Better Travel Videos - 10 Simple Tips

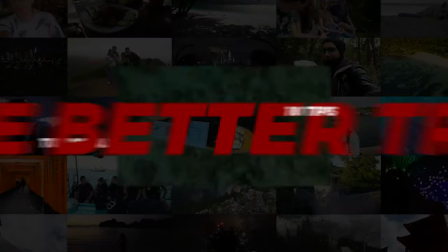Hey creators, Valentin here. In today's video, I'll give you 10 tips on how to make better travel videos.
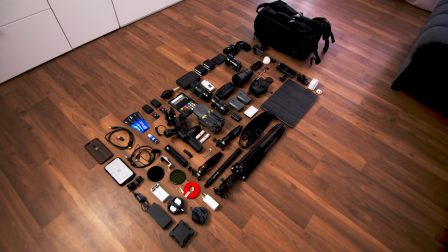It doesn't matter whether you're a beginner or a professional. This guide is for everyone. It also doesn't matter what type of camera you're using.
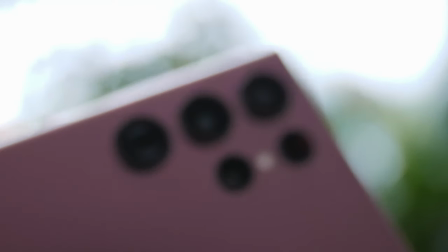All these tips also apply to smartphone photographers and videographers.
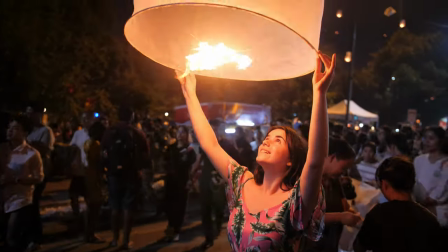I've started traveling the world together with my wife in 2016 and so far we've been to Thailand, the Philippines, Singapore, Malaysia, Japan and many more countries. During this time, I have created many different travel videos and now's the time to share some of my most impactful tips with you guys. This point is especially important when you're trying to tell a story.
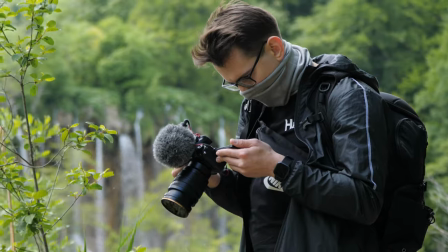If it's just impressions of a road trip, there's a good chance you can run and gun as much footage as possible and cut everything together later on.
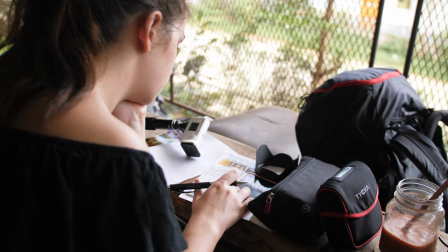Stories that were carefully crafted beforehand are usually much more interesting though, which is why I would suggest to plan your shooting sessions in advance.
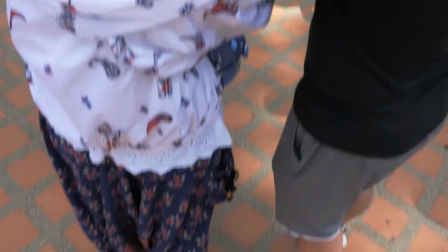If you know that you will go to a place where mass tourism is an issue, you should be the first or last person to be there.
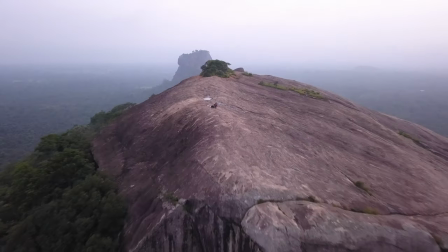That way you can get the best shots from places that others have only seen with huge amounts of people around.
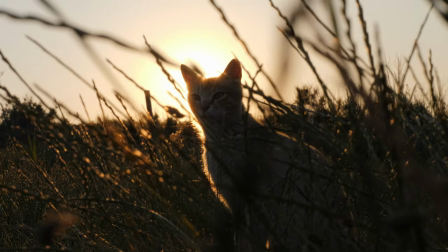Another thing you shouldn't forget is that the time plays a very important role in the lighting. So find out about the golden hour, sunrise and sunset times in advance to get these types of shots, which, let's be real here, are a lot more interesting to look at. Having three individual cameras and five different lenses will make no difference if you don't know how to use the Eclipse in Portroom.
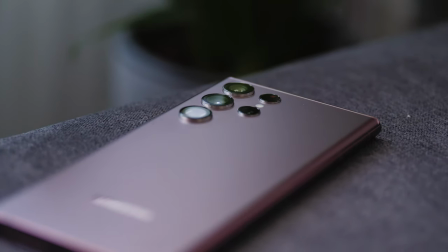In this case, there's a good chance that a smartphone camera will give you better results as it is light and easy to use, which means that you can catch interesting moments a whole lot faster.
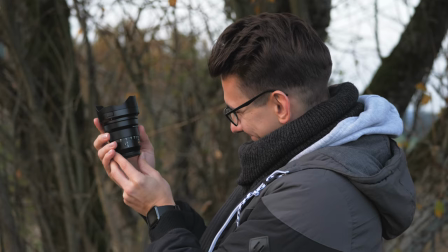Make sure to keep your backpack and equipment as light as possible. Your bag will thank you for it and it will be a lot easier for you to choose the right camera and lens in the right moment, which leads us to our next point, use your equipment in the right situation. You have an action cam, so use it for action scenarios like these,
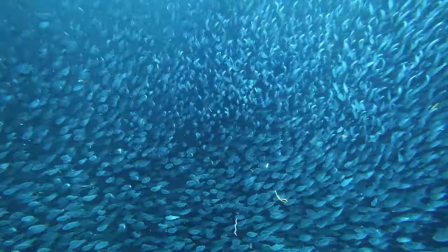where a large and expensive camera just wouldn't work or be in danger of damage due to lack of being waterproof etc.
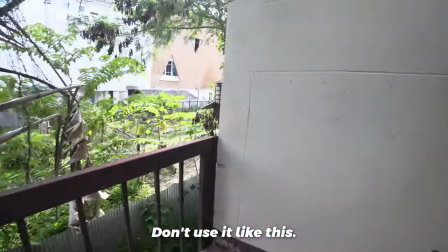An action camera without action will look boring and out of place in most other cases though, so make sure to use whatever fits the situation best. Flying drones has gotten a lot harder with all the new rules, but the results it can give you will take your voice breath away almost every single time you use it.
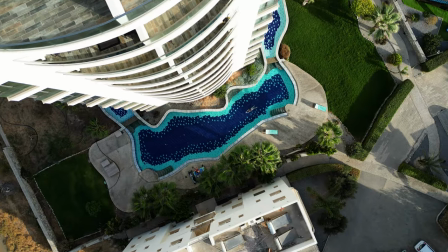So let it fly and get the shots, but make sure to inform yourself about all the rules and restrictions before flying.
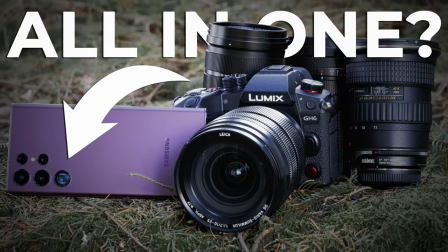I have done videos where I compared smartphones to expensive cameras in the past and I noticed that people with no background in photography and videography hardly noticed any difference.
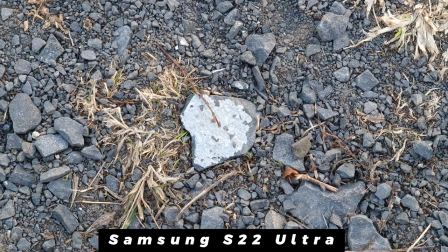Some shots even look better straight out of camera on the smartphone. It is very hard to catch the exact moment with a camera and some would even argue that it is impossible altogether.
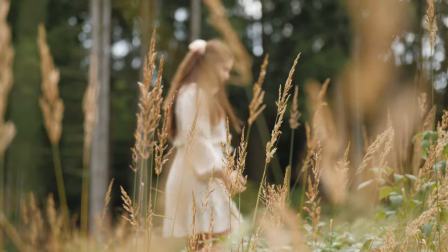Try to cover as many different perspectives as possible to put your viewers right into your location.
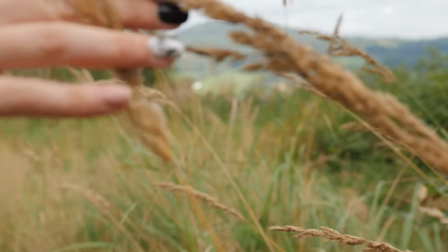That way you can make sure that your viewers feel the same way as you did when you were at that specific place.
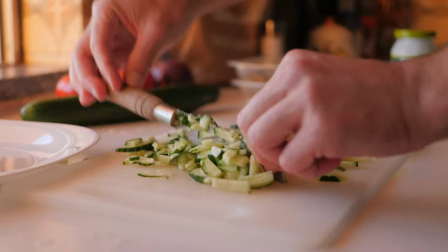Wide angles are the right way to show your audience the landscape working. For close-ups, it's a good idea to use a zoomed-in lens so the background is blurred out and the focus is on the subject.
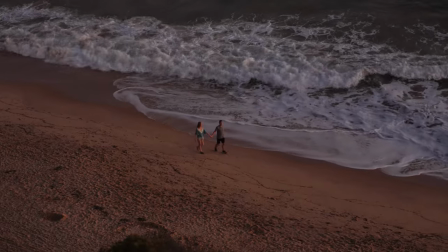Using a longer lens will bring your background closer to your main subject, which creates a sort of compressed look that can be very interesting.
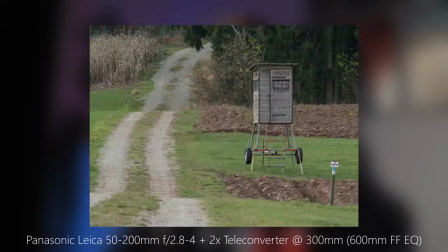This effect isn't possible with a wide-angle lens, which will make everything in the distance look even smaller and further away.
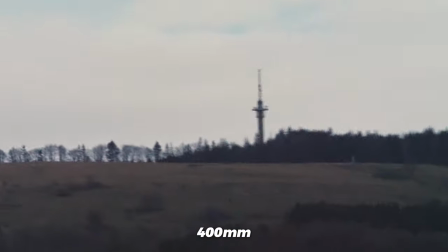Wide angles are also a lot less prone to camera shape. On the other hand, a lens with a strong zoom will amplify even small shakes and make them look much worse.
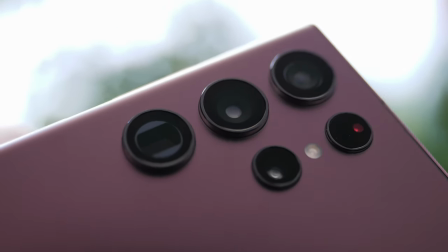If you're using a smartphone, the same tips apply here as most have multiple cameras or lenses nowadays.
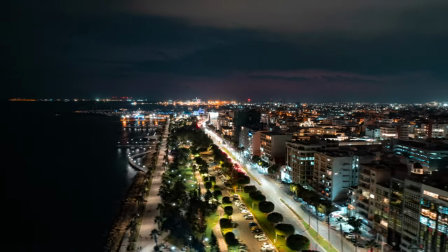Also, to diversify your shots, you can use time-lapses, hyperlapses, stop-motion or slow-motion, which leads us to our next point here. We don't just record everything with 120 frames all the time. Depending on your timeline, this could result in frame-skipping and stutters in your final video, which you definitely want to avoid. Use slow-motion and fast-motion wisely, but sparingly. If your entire video consists of only slow motion, it will most likely look extremely boring. I would suggest you use speed ramps with smooth curves to make transitions from slow motion to fast motion or just regular motion.